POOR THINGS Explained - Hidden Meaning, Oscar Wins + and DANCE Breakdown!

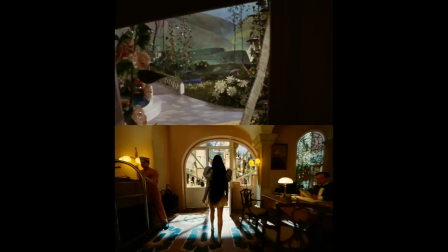495s
In a piece for the Mary Sue, production designers Price and Heath compare this change of color to Dorothy entering Oz and the Wizard of Oz. Both feature young women who are entering a magical new world outside their colorless childhoods.
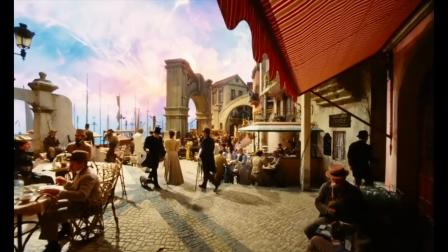507s
This is also where we begin to see more heightened artistic choices, like dramatic skyscapes and abstract architecture.
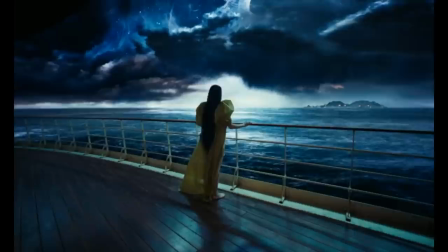513s
Lanthimos gave Price and Heath a few references to work from. Paintings by Egan Sheila, Hieronymus Bosch, and Francis Bacon. All these artists create work that is dripping in symbolism, much like Poor Things. And the movie uses these artistic references to place us inside Bella's developing brain. Like Heath explains to the YouTube channel Gold Derby. That she was this undefinable being that we did, nobody knows or can say what she saw through whose eyes.
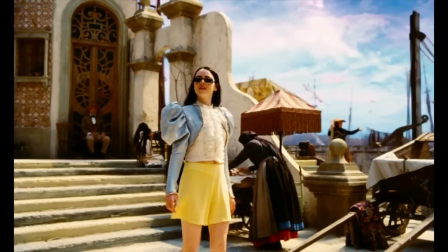540s
So we always had this element of fantasy that would come from her in a way of seeing, this really intense way of seeing.
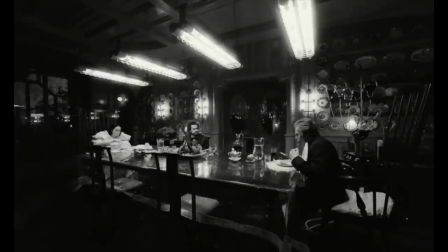546s
So Bella is now assaulted with a vibrant artistic world filled with color. just as we move
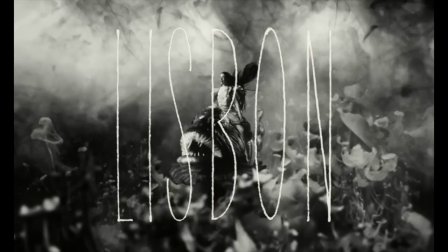551s
from that gray scientific world of the Enlightenment into the big natural world of romanticism.
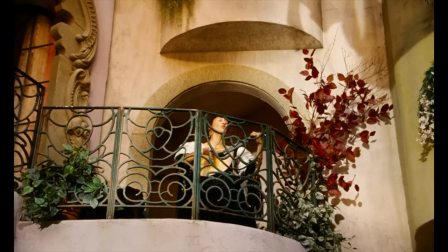556s
At their first stop in Lisbon, Portugal, Bella goes off on her own and finds a fadista.
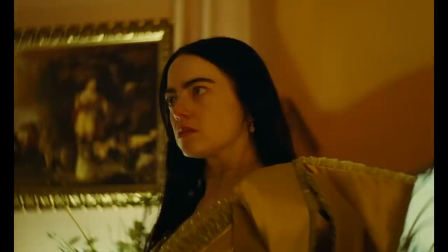565s
Now, the lyrics of this song are about feeling lonely and empty while you're trapped in a small room, just like how Bella has snuck out of her hotel room while Duncan was asleep.
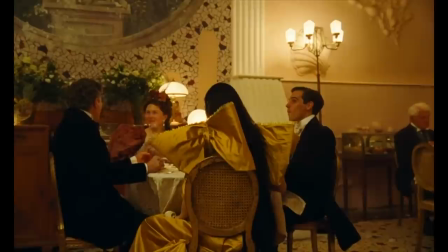574s
It's also foreshadowing that Bella will eventually grow out of her relationship with Duncan. We see the beginning of their downfall at a dinner later that evening when she hears lines from Oscar Wilde's The Importance of Being Earnest.
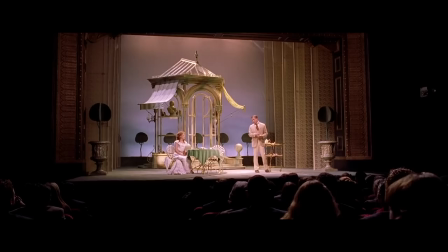584s A handbag.
That's in Spider-Man 2. Yeah, exactly. High five.
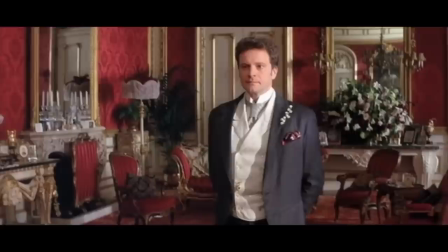589s
Now, this play is a story of two men who use an alter ego to escape their social obligations,
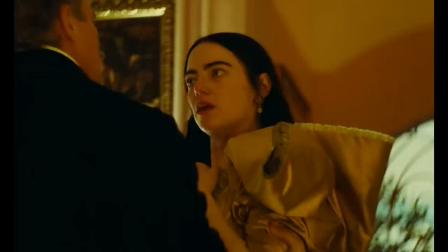594s
just like how Bella is being forced to adopt new manners to fit into this dinner, where she finds the atmosphere frustrating.
I must go punch that baby.
And the company of...
And the woman boring with birds.
Now, this seemingly random mention of theater is actually quite significant,
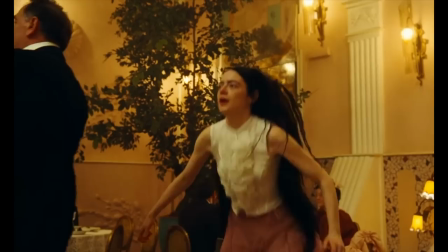610s
because this dinner scene evolves into a theatrical set piece when Bella is drawn to the dance floor to perform these seemingly uncoordinated, now viral,
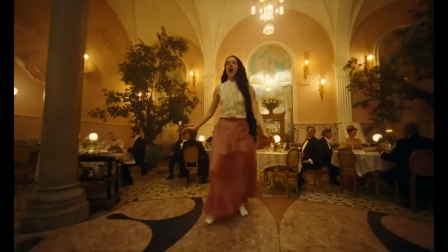619s
moves.
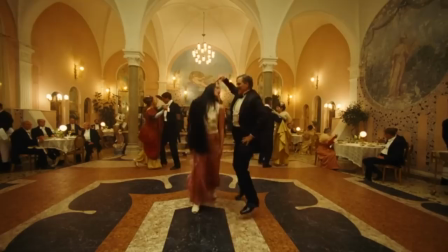622s
Now, this is an extremely deep cut and a very deliberate reference, and we're going to pull out our theater nerd card here.
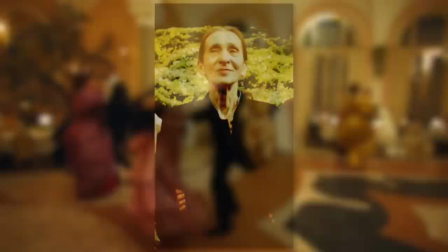628s
Bella and Duncan's dance moves follow a similar style to German theater maker Pina Bausch.
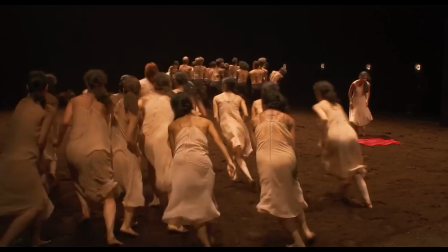637s
Bausch is known for the creation of Tans Theater, a marriage of theater and dance,
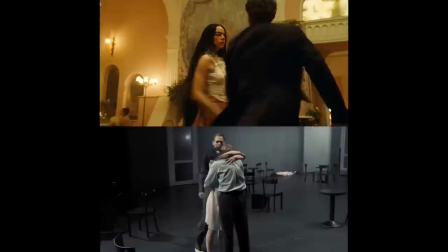641s
and using this technique to push stories further than we are used to seeing in contemporary dance pieces.
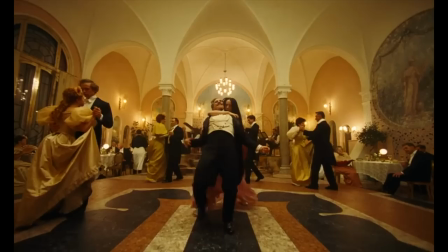647s
This particular style is seen in Contact Tove, which is about the complex relationship between man and woman and how social pressures affect our minds and bodies,
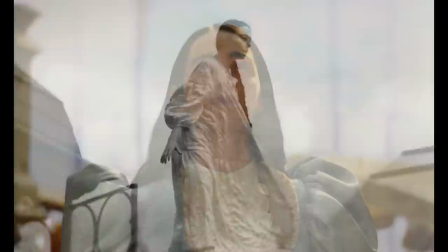655s
and incorporating this dancing technique symbolizes where Bella is at in her journey. Her body has developed, and she's about to take a deep dive into philosophy and the psyche.
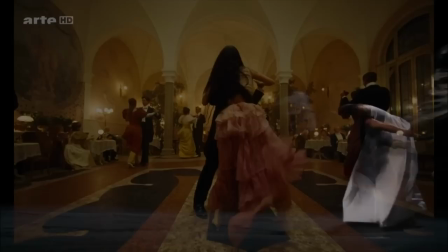664s
So instead of laying this out for us in dialogue, the film shows us through this brilliant dance. Even better, this references the style of Bausch's theater and dance combination, which, in its own way, was a Frankenstein itself.
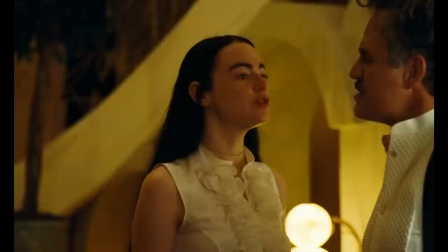675s
Wow, that's a sound analysis of the German exploration of the universal aspects of the human condition through the language of theatrical movement.
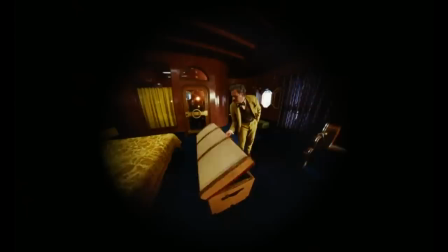682s
Now, Bella's impending philosophical growth causes Duncan to panic, and this is why he shoves Bella inside a literal box and traps her on a cruise ship.
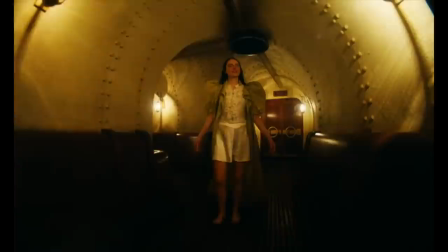693s
Basically, a floating box at sea. In an interview for Architectural Digest, Price and Heath said the design of the ship was intended to evoke a caged animal,
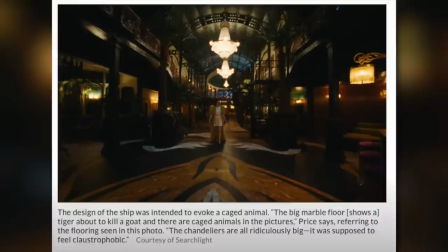701s
stating the big marble floor shows a tiger about to kill a goat, and there are caged animals in the pictures.
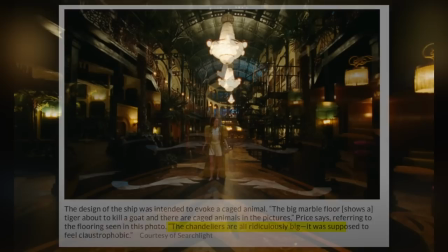707s
And they also said the chandeliers are all ridiculously big. It was supposed to feel claustrophobic.
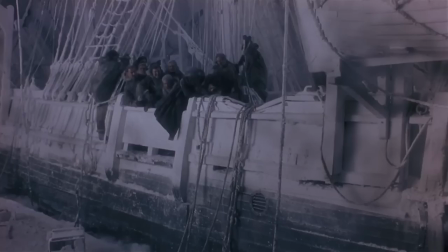712s
A Voyage at Sea is also yet another important nod to Frankenstein.
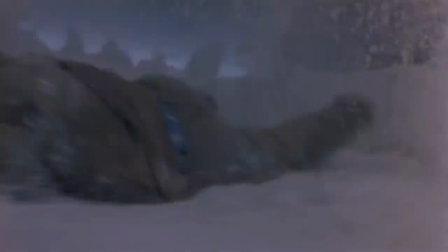716s
Huge chunks of Mary Shelley's novel take place at sea, with its characters constantly bowing to the terrifying realities of nature.
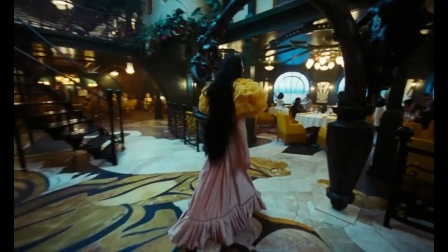723s
And now, Bella is trapped in the middle of the ocean, forced to submit to the will of nature.
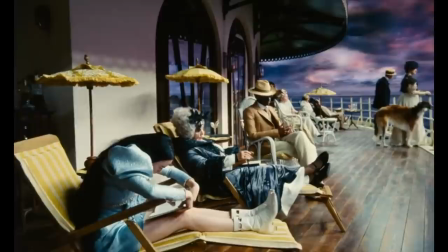728s
But here, when Bella is fully immersed in this natural world of romanticism, she meets Martha and Harry.
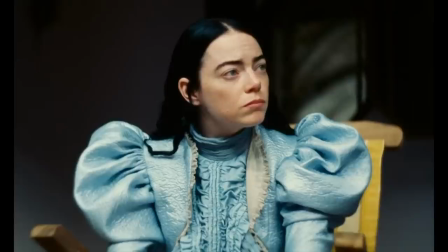733s
They help her grow her mind by discussing philosophy with her.
People and society can be improved.